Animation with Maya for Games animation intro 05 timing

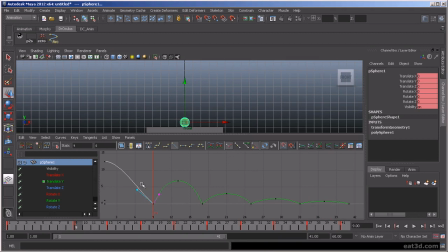1246s
during the transition between the two extreme poses. We're seeing it in the air a lot. Okay, so now,
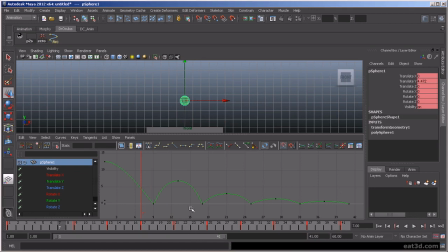1263s
one thing we had said before is that when the ball is fighting gravity, it should be a little slower, right? Than when it comes down.
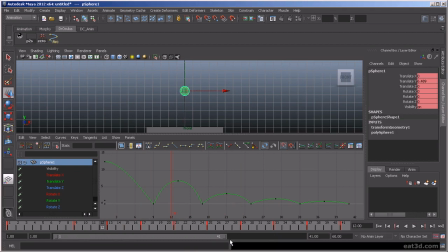1278s
So let's go back here, and we're going to start adding some keyframes, or some, I'm sorry, some in-betweens. Let's give us some room here at the end. All right, so we want this, I'm using my shortcut, to take longer to get up than it does to fall. And the same thing here.
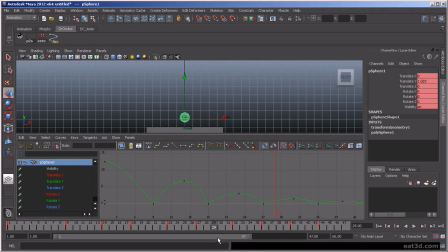1298s
And let's go down. We're going to add it in between here. And then we're going to add it in between here. So now, actually on those last two, I'm going to undo.
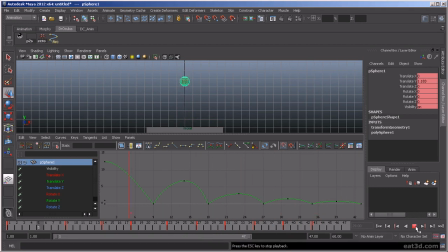1311s
But just on those second ones, because those last two actually need to be shorter. Because they're traveling such a short distance, the height is decreased so much, so we don't want it to take the same time as the other bounces.
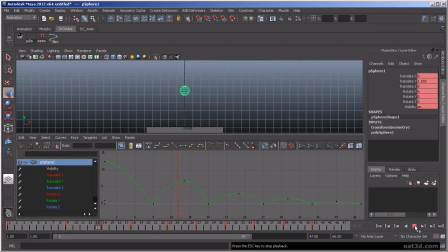1329s
So we need to also bring those in to tighten that up. So what I'm going to do here is I'm going to add yet another frame. And then here,
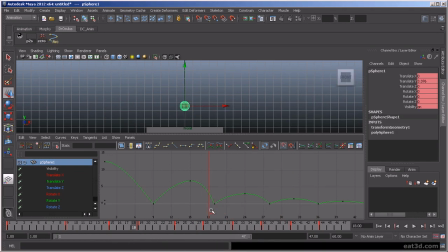1349s
I think I might add one frame here. So I added 2 frames on this side. I'm going to add only one here. Right? Because it's still 1 frame longer to get to the top than it is to fall.
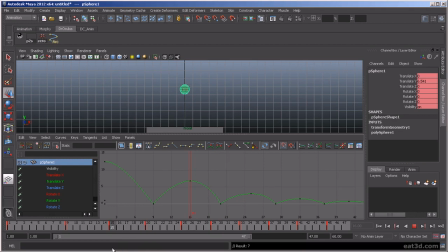1367s
We want the gravity's working with the ball, pulling it, pulling it towards the ground, so it's going to fall a little faster. And here we have same, so this is 4 frames, and this is 3.
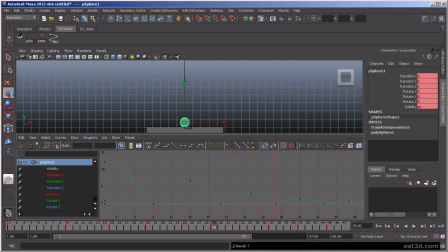1383s
This we're going to actually make 2 frames, because right now I believe it's 4. We want to cut that down. So now I'm using Alt X, cut that down a frame.
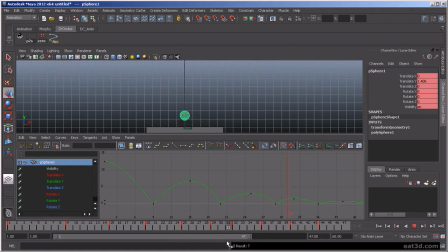1401s
I want that, yeah, so that to be 3 because it was 4. Sorry, not 2. And then we want this to actually be 2 frames. And then this, we're going to have be 2 frames. And then this one, be 1.
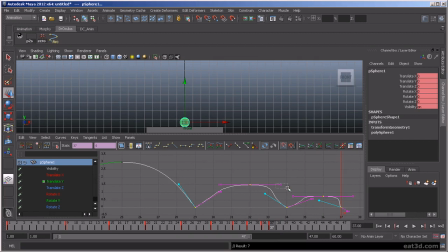1420s
So now it kind of munged our curves a little bit. So we're going to need to come in here and kind of clean them up a little. We want to free the weight on these guys too. That's it. Just helps tremendously
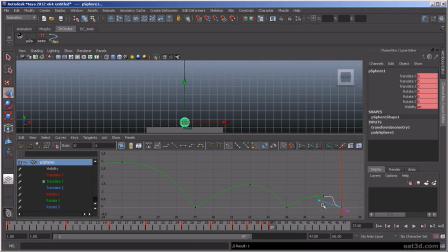1442s
to give you more control over the curves, which I really like. And I'm going to free that up. Okay, there we go.
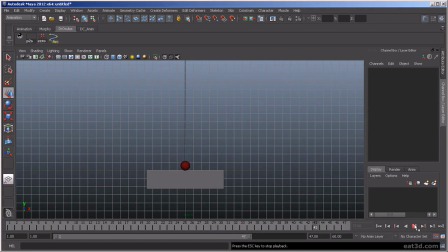1464s
So now, if we play this, it's starting to feel much more like a real bouncing ball. Now it kind of sticks here at the end, so we're going to add another bounce.
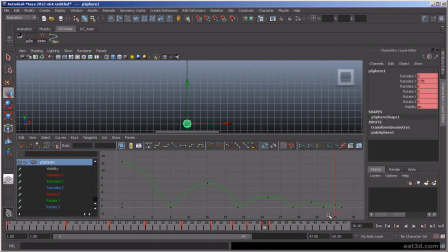1483s
Let's see here.